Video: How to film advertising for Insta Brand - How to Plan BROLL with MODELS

The third one is the step in the video. It's like, come on guys, come on a journey with me.
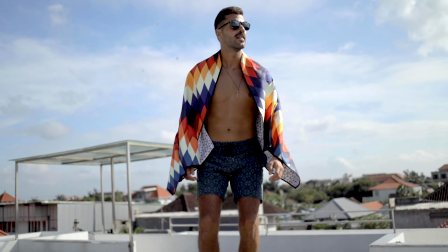[10:28]
The fourth one, again, stepping into the video.
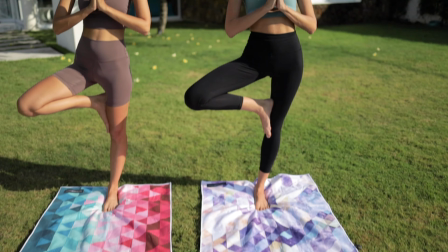[10:31]
The fifth one is a slow push towards our characters in introducing the two female models into the picture. Everything that happening for around five seconds. when you're doing such type of advertising bureau you don't have a lot of time for a very short period of time you have to show a lot that's why here is coming the mad shot for around three to four seconds I'm showing all towel designs as a person who is building this cinematic video my main goal it's to bring the product in the fastest way possible to the viewer at the same time not to be boring you need to build something interesting you don't have much time for a slow cinematic video how somebody is waking up drinking coffee and 30 seconds of nothing. You have to bang it from the very beginning.
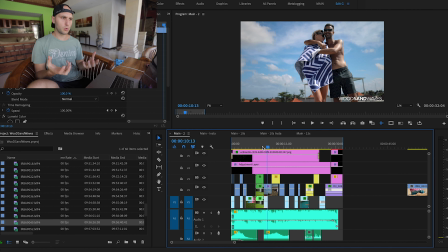[11:15]
And after I show all the towels I want to bring very nice emotion like a couple hugging each other using the towel. I want to have emotional build up in that clip. I want to show happiness.
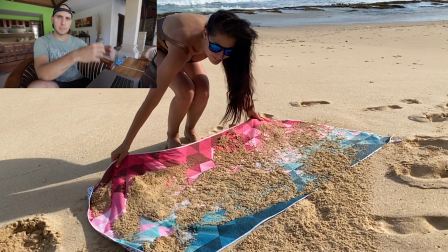[11:28]
Now here the scent shot is very important because one of the main selling points of the towels is that they're scent free.
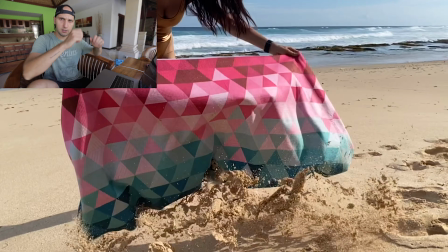[11:34]
No matter how much scent you throw on them in the moment you pick them up there is no scent.
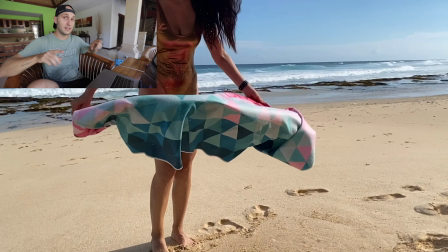[11:38]
There is no a single drop of sand on the towel and i tested it and i really love those towels because of that after that again
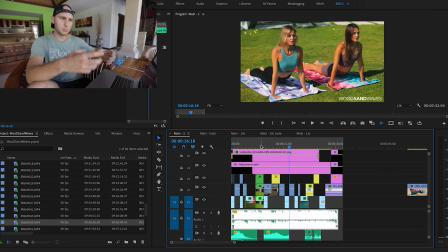[11:45]
are coming two close-up shots with them i really wanted to break the viewer's memory of what happened before that so when i show the next clip to be like a fresh start
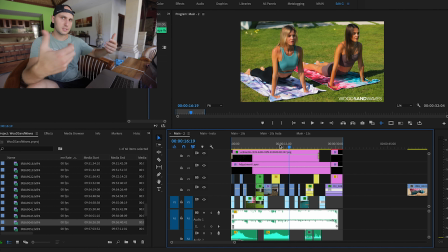[11:57]
here with that shot i wanted to show how small is the towel and how portable it is it's again really nice selling point girl
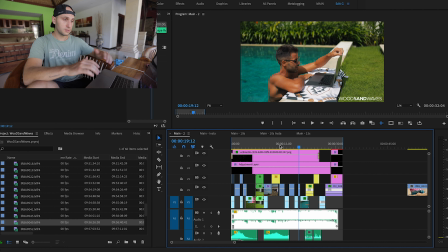[12:07]
running with the towel i told you it's my favorite shot I really love it shows really cool emotions it's very playful a busy businessman here that
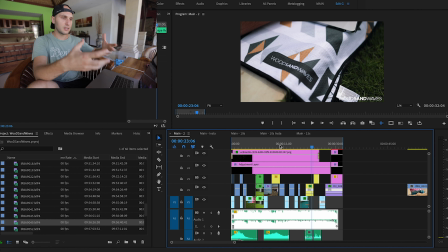[12:20]
shot was really cool because it displays the logo it shows the brand you can see somebody typing I added a nice typing keyboard sound and then I'm just speed ramping to the logo holding it for half a second and then moving to the next shot I
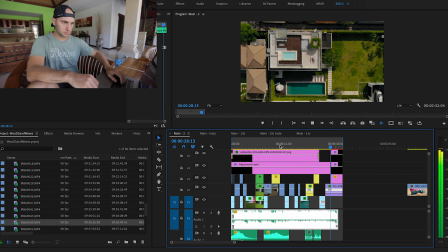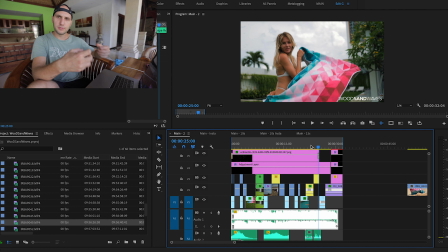[12:43]
wanted the end of the video to be very playful fun with very nice emotions and at the same time to look really cool now the
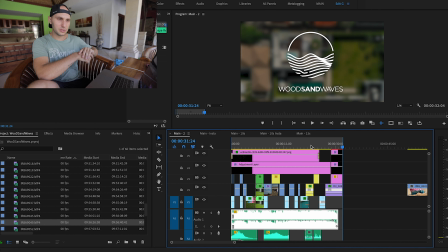[12:51]
animation at the end i did it in after effects it took me maybe around 20-30 minutes to do it it wasn't so hard so definitely learn a
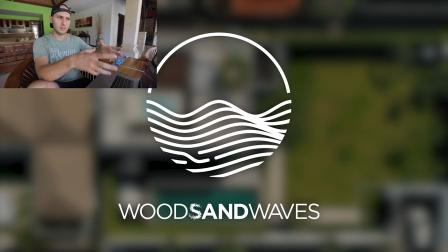[12:59]
little bit of after effects that will increase dramatically your production value i cannot tell you how happy was the client when he saw the logo that it's not static but it's nice and playful the main trick i was using here with that video was to play with the close-up shots. The close-up shots were resetting the viewer's brain and like that I had an empty canvas and I could display a similar shot on a similar place and it will not look boring because I end up with a lot of shots which are looking the
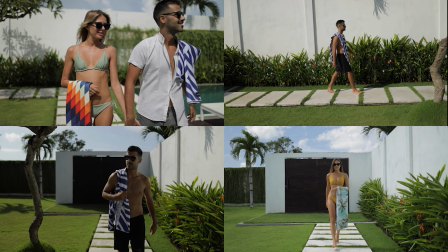[13:29]
same so to build that video I was following very simple formula I had a white shot after that was coming a close-up shot and After that I was using some shot from somewhere else with the quo shots I was resetting the viewers brain not to remember what it was before because if I position two shots Which are extremely similar to each other because they're shot on more or less the same place The video starts looking really really boring. So that's my secret for editing that bureau Thank you for joining me on that shoot I hope it was interesting for you and you learned something new and see you in the next episode don't forget to put like, subscribe and write me something in the comments.